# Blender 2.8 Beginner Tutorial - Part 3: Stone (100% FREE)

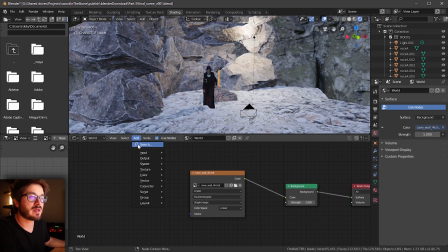So if we want to start tweaking this further, what we'll do is we'll do search and we'll do texture coordinate. And then essentially what we're doing right now is we're going to set us up to actually rotate this HDR around. We'll do mapping, enter, and I'll plug in generate it into UV vector.
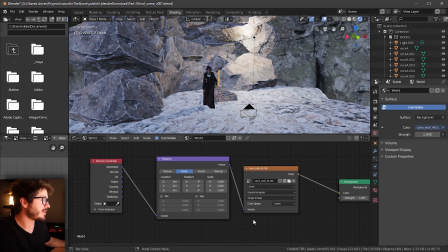I'll do vector into vector. And then what we can do here is
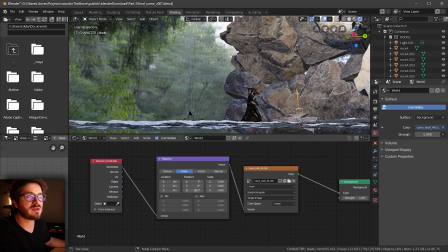if I just rotate right here, if we just click and drag on Z right now, you can see that we can rotate the world just like that.
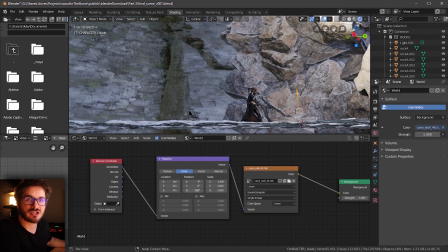So that's the basics of an HDRI, an image-based lighting.
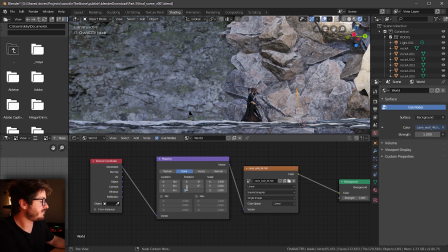The exact values that are used here are 5, 7, 1.
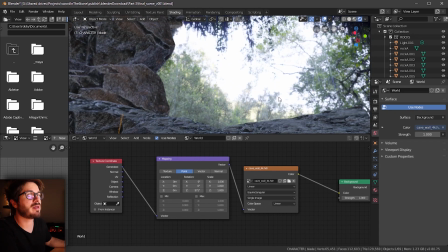So you can see that our illumination is going to be coming, or the bright part of the scene over here is where the main light source is going to be coming from.
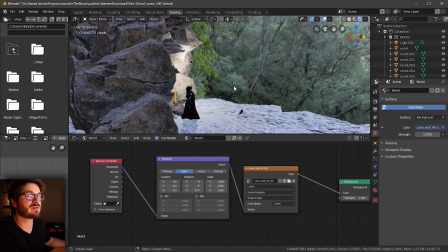So we want to make sure that's going from the right to left like that. Great, I'll go ahead and save this scene out.
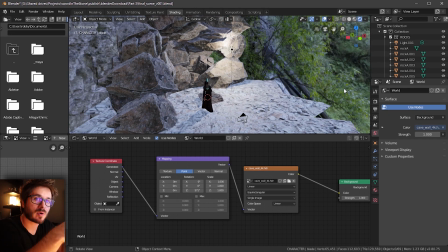Great, so from a technical perspective, we're almost done with lighting our scene. We have a couple more things to do, like the atmosphere. But before we actually get there, I want to start talking about some cinematic lighting techniques.
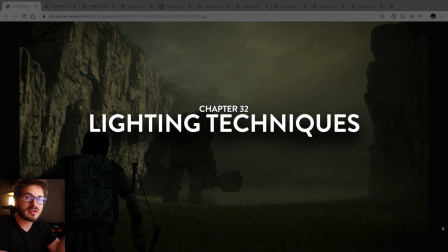So before moving into the scene and actually starting to light our scene, I want to talk about exterior lighting techniques. So when you're first starting out, it's very, very easy to just light the world like the real world works,
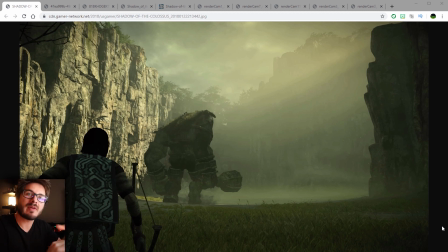and it doesn't look very interesting. It looks very flat. You don't really understand why it doesn't look good. You're making your sun, you're making your sky, and it all just kind of looks not very interesting. So whenever you're lighting, it's important to understand that in the cinematic world, whether it's game, AAA cinematics,
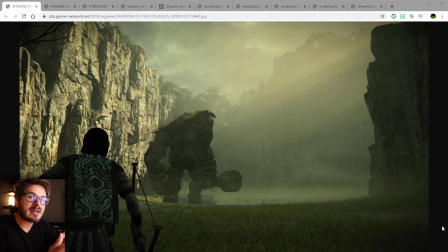films, commercials, you're not necessarily recreating the world with your lighting. What you're doing is you're creating the idealized version of it, meaning you want to make it cinematic. And these are going to be some techniques on how to make your environment lighting more cinematic. So the example that I'm going to use here is Shadow of Colossus.
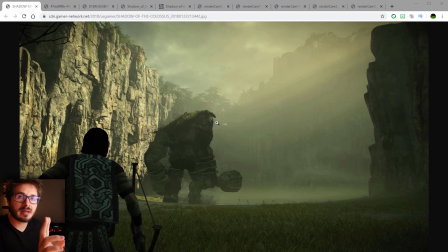And this game does this really, really well. Essentially, there's two points to this: dark foreground, atmospheric background. And we're going to see this pattern a lot, both in Shadow of Colossus and in the cinematic that was built for Blender Fast Track. So what I mean by this is the foreground, the character, is always made to be very dark.
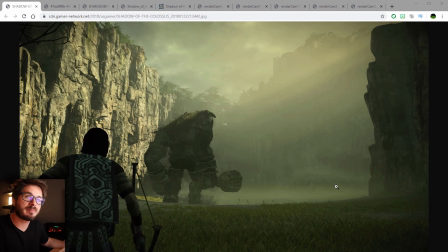And then the background always has this very atmospheric background. So more examples of this.
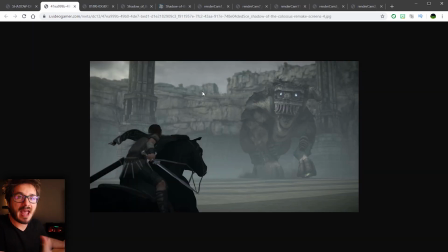So we see here, so we have this really grand atmospheric background, dark foreground right there. And what that does is essentially does a couple of different things. It helps make the scale of the scene more apparent. It helps bring out the hero character. So being able to very clearly see the silhouette of the character is very important.
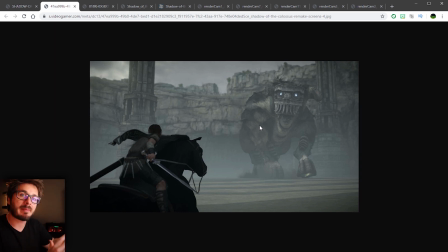And the decontrast of the background with the atmosphere helps the scale of the background.
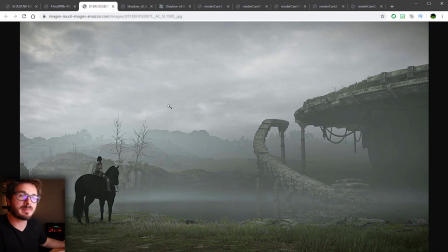So another really good example, so very atmospheric background, really dark contrasty foreground.
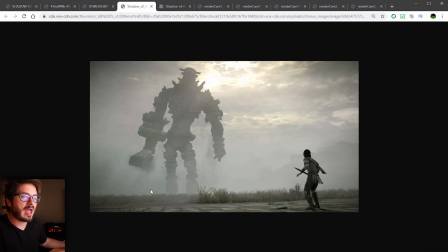Another great example. So again, atmospheric background, dark foreground.
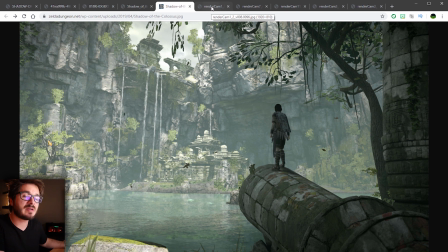So to apply this to our scene, we want to try to follow this as much as possible.
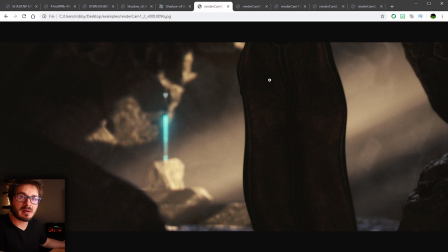And I'll kind of break down some examples of the cinematic. So here, for example, the foreground is this, we have the rocks here and we have the character kind of walking in very mysteriously. And then we got this atmospheric background, which essentially pops the silhouette of that foreground character.
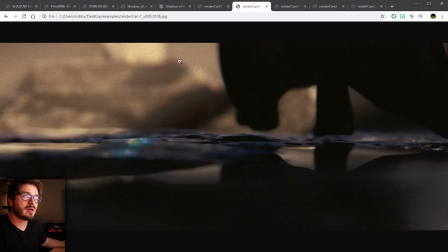Another good example is the shot right here. So it's we have this really dark foreground right here, and this very atmospheric background to help pop the foreground.
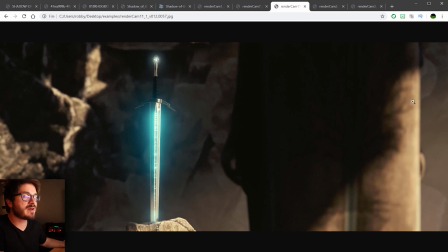Another really good example. So we do have some light spilling in right there. So it's okay to kind of break the rules a little bit, but we still have this very silhouetted, dark contrasty foreground.
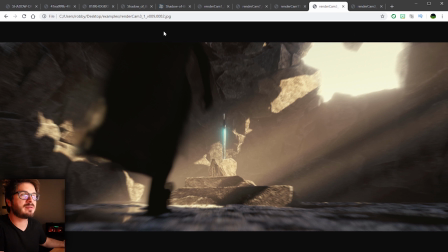Same thing here. So very atmospheric background, dark foreground. Same thing right there.
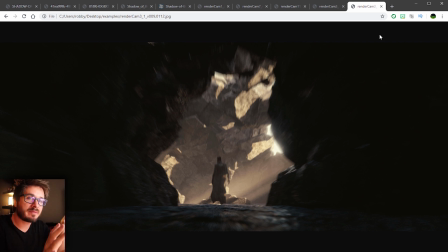Great. So in the next couple lessons, we'll start to kind of unpack this and start to build this into our scene.
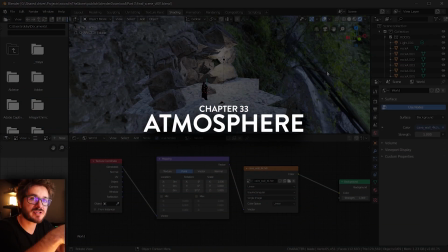Great. So to start establishing atmosphere in our scene, essentially the workflow is we're going to make a cube. And instead of applying a standard shader to that, what we'll do is we'll apply a volumetric shader to that.
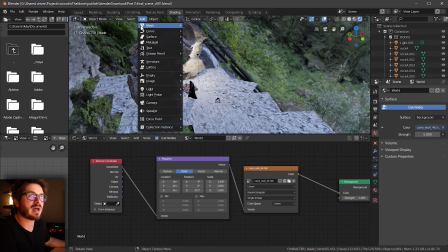So to get started with that, what I'll do is go to Add Mesh Cube.